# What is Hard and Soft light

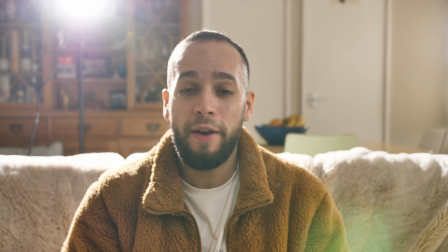And like I mentioned, you can place the light behind, in front, whatever this, whatever, whatever position you want to place them in, it's completely up to you. But I trying to take this off for now.
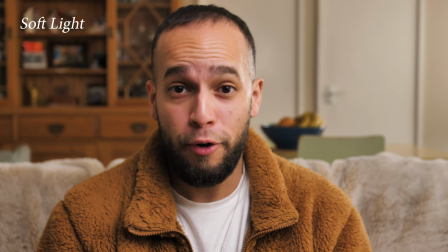So as I mentioned, of course, a soft light is used for a lot of beauty shots and hides the blemishes on the subject or the person.
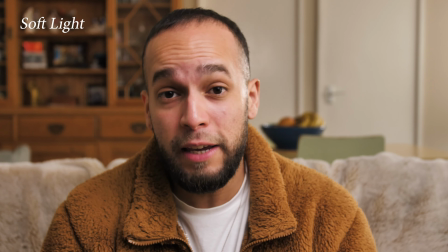As you can see, there's no shadows really here behind me. It completely evens out the image of light creating really nice roll off in the shadows.
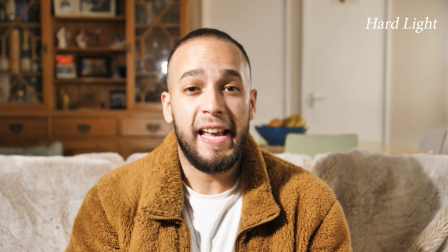Whereas a hard light creates a lot more intensity within your frame, much crispy shadows,
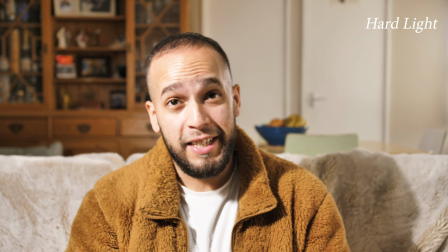more intense shadows,
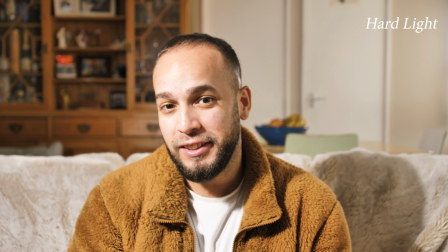and it really shows off the imperfections on your subject and it gives you an overall sense of intensity within your scene.
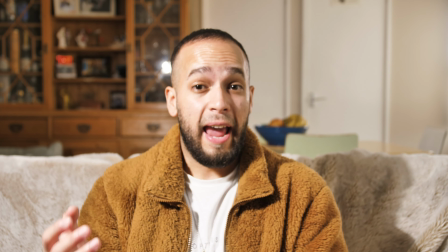Now a mistake a lot of people make when dealing with lights is they'll put a hard light directly in front of them which would make it look really amateurish
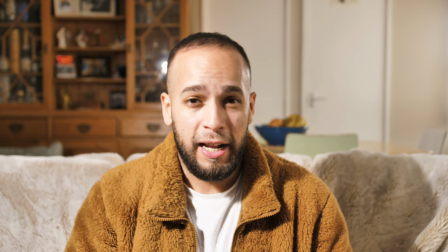like for example this shot right here I'm not very happy with at all and I wouldn't use it in anywhere else unless I'm shooting
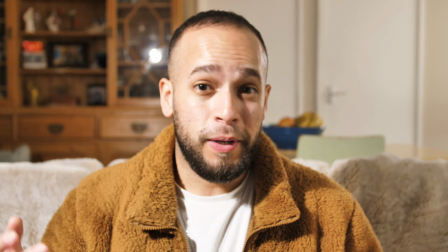that for a specific purpose like for example me teaching you in this YouTube video where a hard light is but for beginning
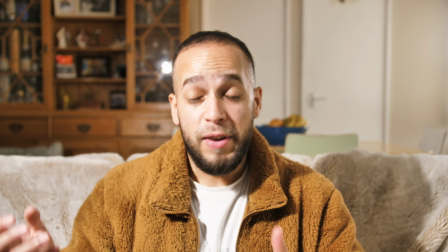youtubers or people who don't really know what lighting does this is a very amateur way of using a hard light to light up a subject
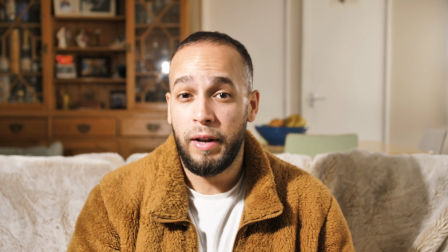i would recommend putting a sheet of diffusion on top making it into a soft light but for now i'm going to turn off this light just so i can go back to my original setup much better and a soft light is a more pleasing image to look at that's not to say a hard light is bad, like I said, you can do lots of different things with a hard light. Let's say for example, you want to create a pattern with light. What you would do is you put something in front of that light that has patterns on it and you create some really nice textures in your background.
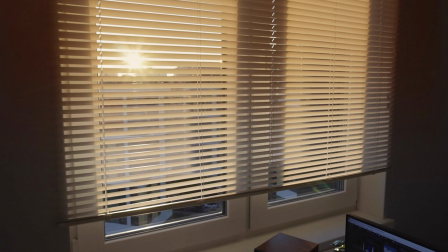For example, if you have Venetian blinds and you let the sunlight come through it,
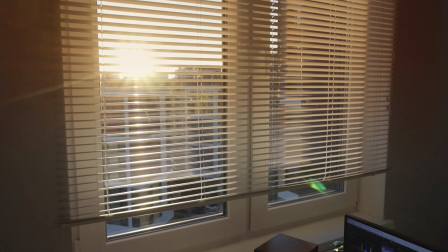you're going to get these really nice little shadowy areas or shadow effect coming through the curtains or coming through your blinds, which a lot of people get. Another way to use hard light is by using a fog machine or a haze machine to kind of see what direction the light is traveling through. Have you ever walked through like, I don't know, the forest and you see little pockets of light coming through the trees?
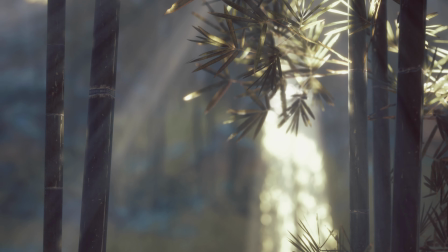Well, that's because there's dust in the atmosphere. And when light travels through it, you can see the kind of direction in which that light is traveling through. I'll show you an example of that right now using my hard light and a little bit
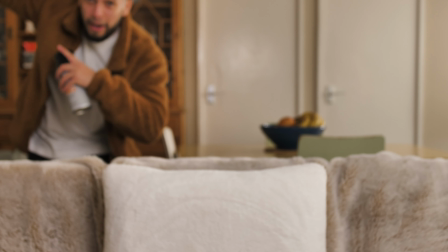of fog so here I'm setting up my light turn
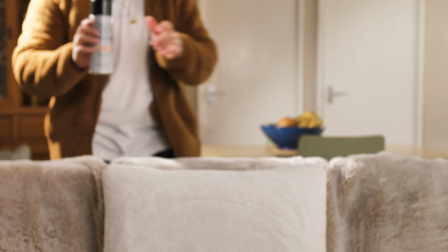it on and all I'm gonna do is I'm gonna use atmosphere
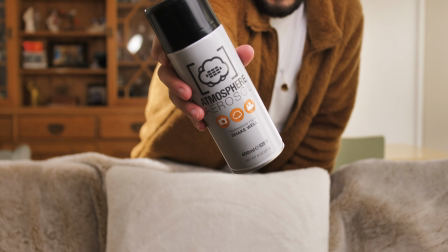aerosol spray just to add a bit more volume within my light
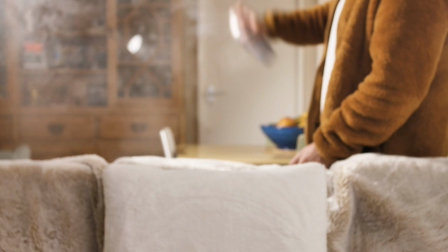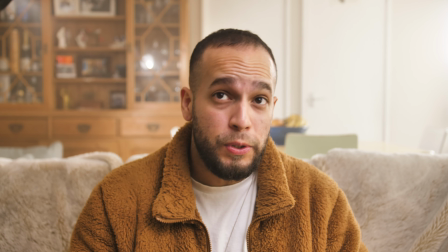so here by just using a little bit of fog you can kind of almost see where the light is traveling to and from.
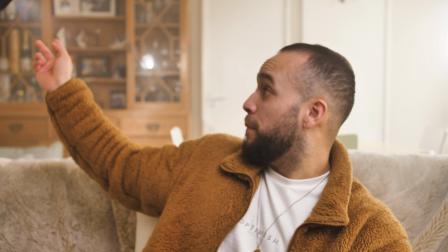You can see like a little bit of a nice beam of light coming in from this side and you can see
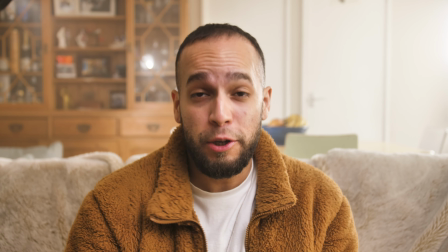light entering in from this side and that's what the haze does when it comes to hard lighting. A really nice effect of it used or a really nice example used is in Kendrick Lamar music video where he's got this really nice cinematic effect and in some sort of like poke gown and he's got a spotlight being hit from him from the top and And that's hard light being used with some smoke or some fog to enhance the visual effect of that light.
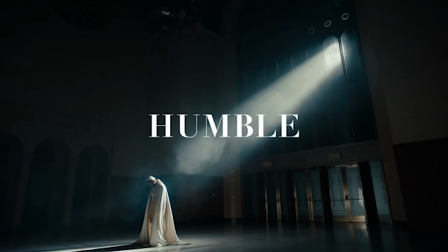You gotta see this.
But yeah, I hope you guys were able to learn something about what soft light does and what hard light does. Let me know in the comments below if you'd like this video by hitting a thumbs up.